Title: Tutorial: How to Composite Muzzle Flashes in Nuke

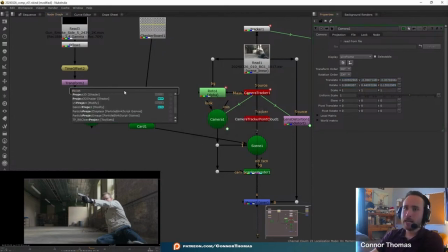498s
And then we go ahead and add in a project 3D, again, using a classic. We're gonna make sure that's going into our card here, and camera is selected on camera. So now, if we go ahead and move this over to our gun smoke,
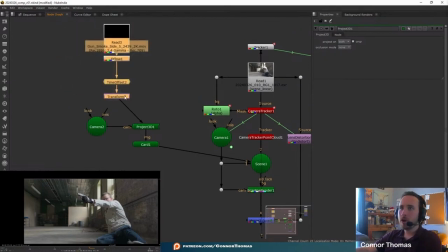512s
it's essentially going to be projecting this gun smoke on this frame as if it were this angle right here. So that way, if the camera's moving in like any other angle, we're going to see some warping happening. Luckily for us, it's not.
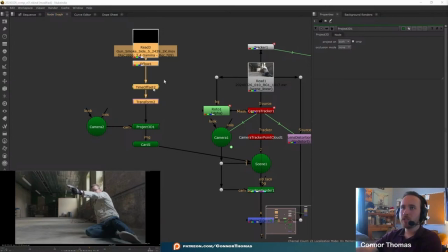525s
The camera's not rotating or anything like that, but it's going to be projecting this gun smoke as if it was like merging it onto the frame, onto the card, only on this frame. And then since this is not animated, it's going to, now the card's going to move with the scene. And since it's moving with the scene, it's going to move with our shot. And that's perfectly how we want it.
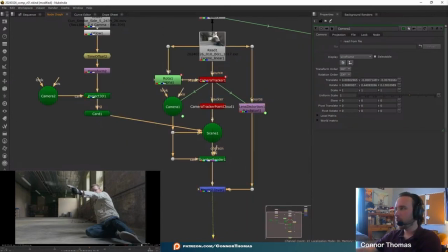544s
So now if we go ahead and go view our gun smoke add-on here,
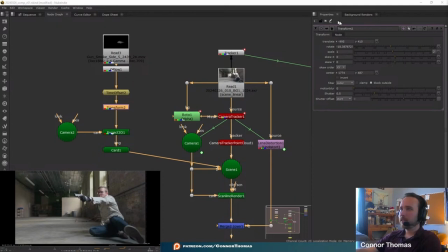549s
the other thing we're gonna notice is that we're gonna get a little bit of clipping here. And the reason why that's clipping is because under our Project 3D, it says crop. So we're gonna unselect that crop. And then that way we're making sure that it's not going to crop on our shot. So first things first, we've got like a window back here, and you can even see some harsh light coming from this angle of the camera.
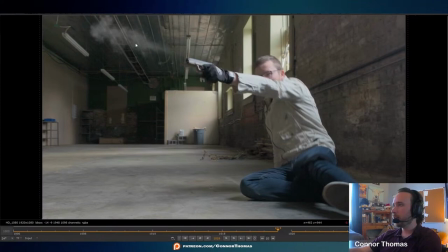569s
So we're going to want to try to emulate that on our smoke, because right now our smoke is super flat.
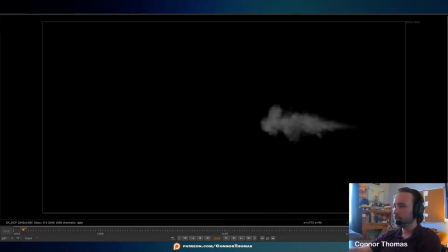573s
Let's go ahead and after this time offset is happening here, we're going to want to do some further adjustments.
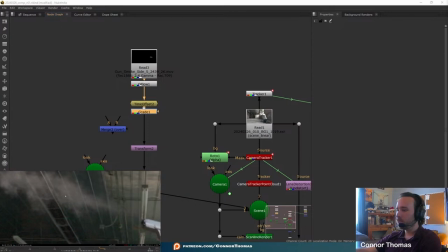579s
Let's just add a grade node in and kind of set the value to the environment in which it's sitting in.
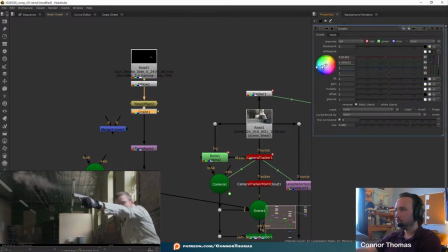586s
You're trying to match the lighting as much as possible. So just giving it kind of like that warm, musty feel, it's kind of setting it into that world. And now,
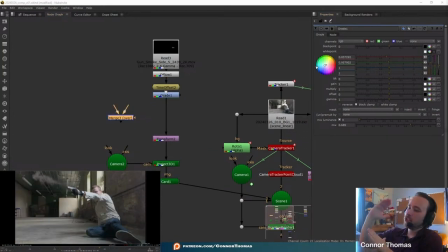594s
the other thing we're gonna wanna do is kind of add in kind of the shading in which the light is hitting the smoke in like specific angles. So first things first, let's go ahead and we're gonna use a merge node here. I'm also gonna use a Roto node, and we're gonna drag that Roto node into our grid here.
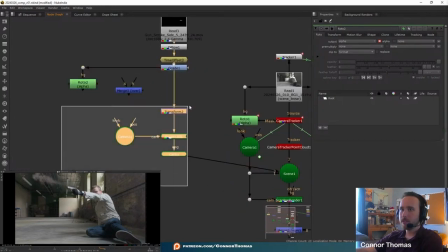608s
We're just gonna create a separate area in which we're doing all this stuff. But taking this Roto node here,
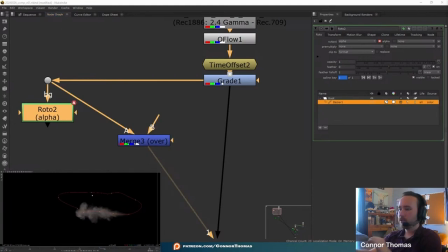616s
I'm gonna want the top portion of this smoke to feel more lit than the bottom portion of the smoke, which will have more shadow to it. And now, if we go view this, I'm going to use the mask as our output here,
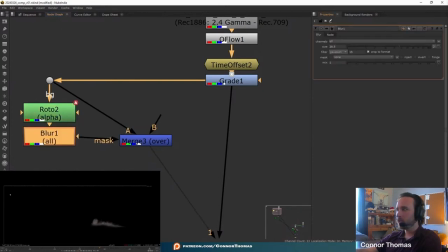629s
and then I'm going to blur after that a decent amount, just so that way it kind of like fades between the top and the bottom.
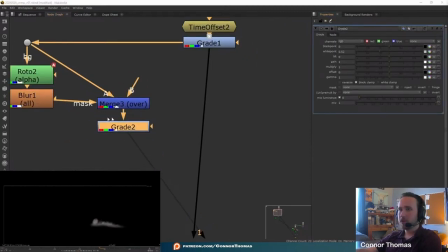635s
This section here, I'm just gonna lighten the top of our smoke. And now if we add another merge node in on top here,
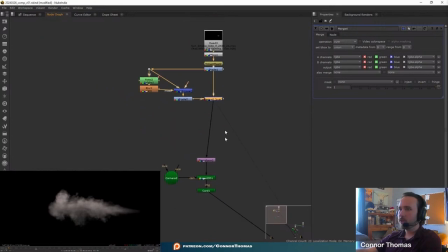642s
you'll notice that we're kind of lighting the top of the smoke before it gets sent to our card down there.
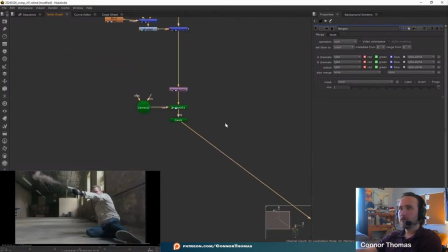649s
So now if we go view our merge spec here, you could see already that it's adding in like this extra kind of like glow. But just like that, we could actually go ahead and just grab the bottom fringes and even make that a little bit darker. So let's go ahead and do that as well. And add another Roto node in. And let's go ahead and add another merge node.
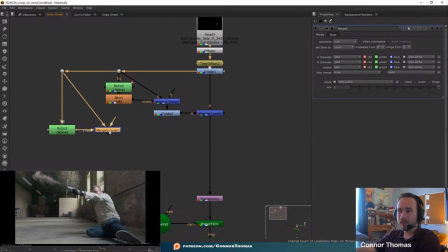669s
And the mask is going to be grabbed from that Roto. And we're just gonna grab this bottom section down here.
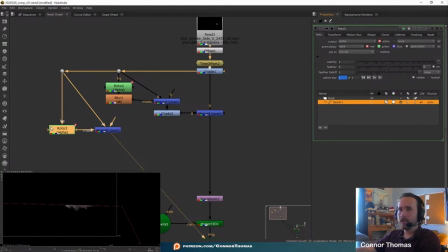677s
Do our GPA again. And of course, blur after our Roto node. And we're just gonna want this very bottom edge of the muzzle flash, because this is gonna be the shadow of our muzzle flash.
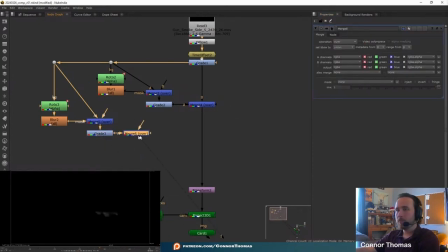689s
And of course, we could add another grade node in, and we'll be merging this back on top of our composite. We're going to darken up this edge down there. We're gonna probably wanna give it a little bit more brown texture to it as well. You can kind of see that musty environment coming through.
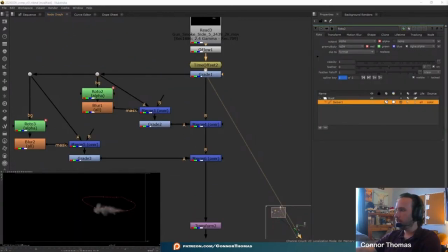705s
And now, if we go into our scene here, the other thing is I was keyframing this to move with it. Let's go ahead and adjust some of these keyframes. I don't want as much of the top, so I'm just trying to. And you can kind of see that right there coming through. We're just creating this kind of lighting.
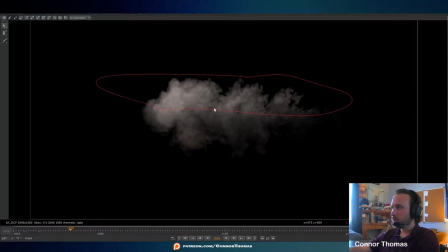722s
It feels a little harsh. We might want to blur that a little bit more. If we blur that a little bit more, and then let's go ahead and just drag that a little ever so slightly further up.
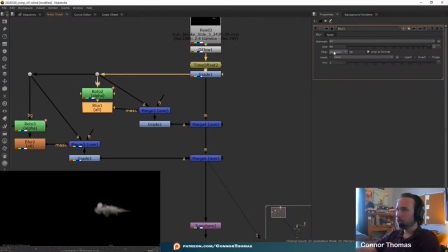730s
And one thing we could also do is by selecting this blur node here, we can actually keyframe like different parts of it. So like for instance, this amount of blur here is good, but maybe on this frame here, we want it to have less blur. That way it's not as encompassing of our entire shot.